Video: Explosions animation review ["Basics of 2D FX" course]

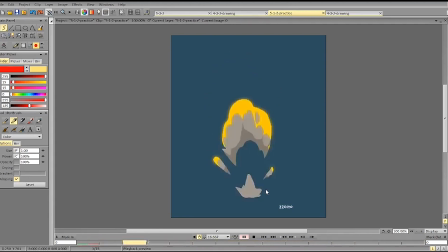Maybe it lacks a bit of masses in between, because here we've got this kind of mass, and when it breaks up we've got a huge part here,
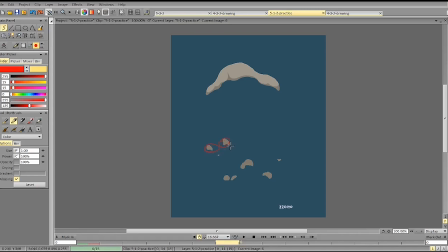a bit of repeating particles here, kind of similar size, similar form, similar direction, and they kind of break up into particles in the same way and at the same time.
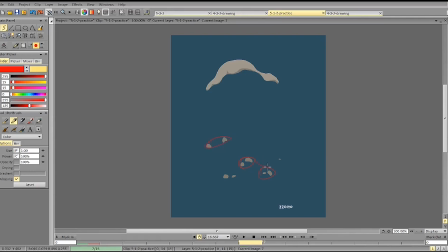Again, too similar, and these are very similar between each other. That's why they're less interesting. And the same thing here, so it kind of breaks up into particles very evenly,
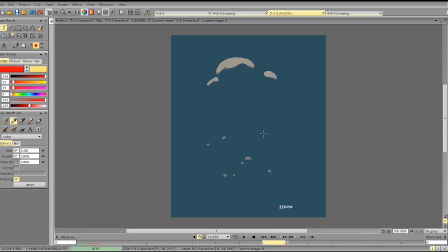so it's the same form that was here before, and it is exactly like this here, so everything kind of breaks up into thirds,
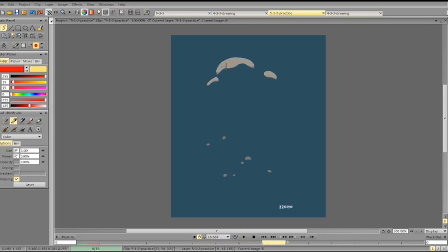or it breaks up at the same time into kind of similar shapes. So it's better to have some delay, to have some difference in timing
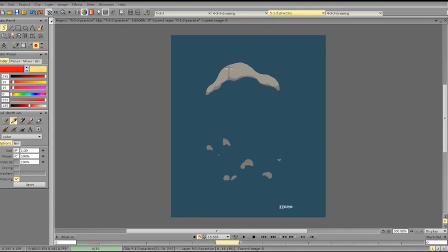between one part and the other part breaking into particles. It will make it more natural and interesting. It's also better not to keep the same shapes right next to each other with the same motion.
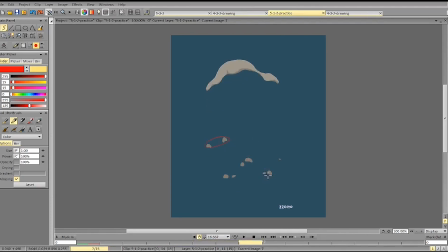So it goes for this mass here, starting on this frame, and this mass here. And you see it kind of forms a triangle here with the same shapes.
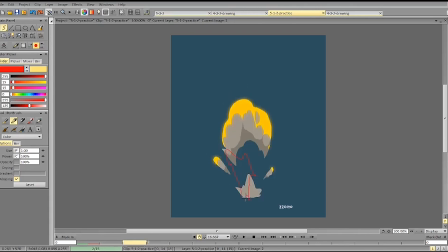I would also probably keep some connection to this mass or some masses in between at this frame, so that we don't have this kind of huge empty space afterwards.
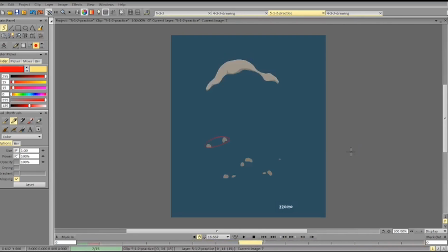Another slight problem is that we get kind of a repetition between the top part and the bottom part. So we get this scene,
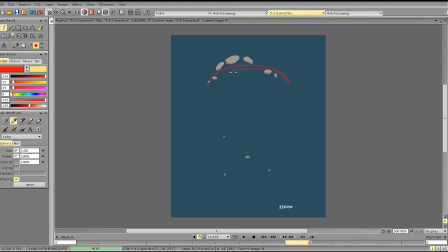we've got this scene before, and we got the same scene at the top 2 frames later.
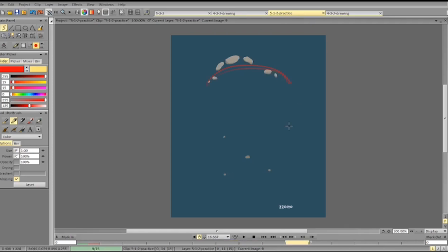To solve that, we can have a variety in size and some shapes connecting it here, breaking it into more interesting form.
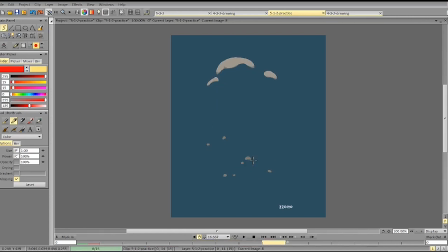As for the spacing, overall it's quite good. We can make it more interesting by giving more dynamic motion to the bottom part,
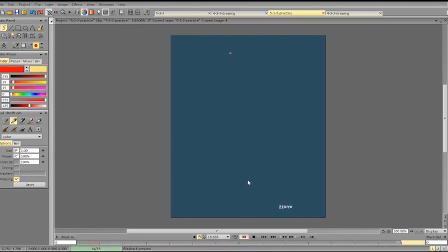because the bottom part kinda lacks the impulse at the moment, because it goes very fast here, and here it barely moves,
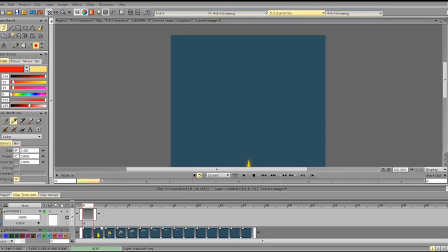and it's not very consistent on some frames. So let's break it down.
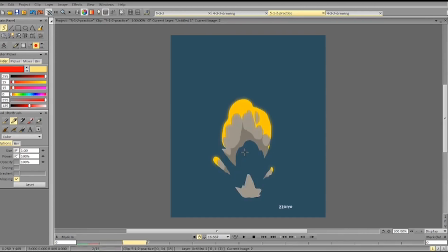Goes 1, okay, the bottom part only. Goes 1, 2, 3. You see the spacing is kind of the same.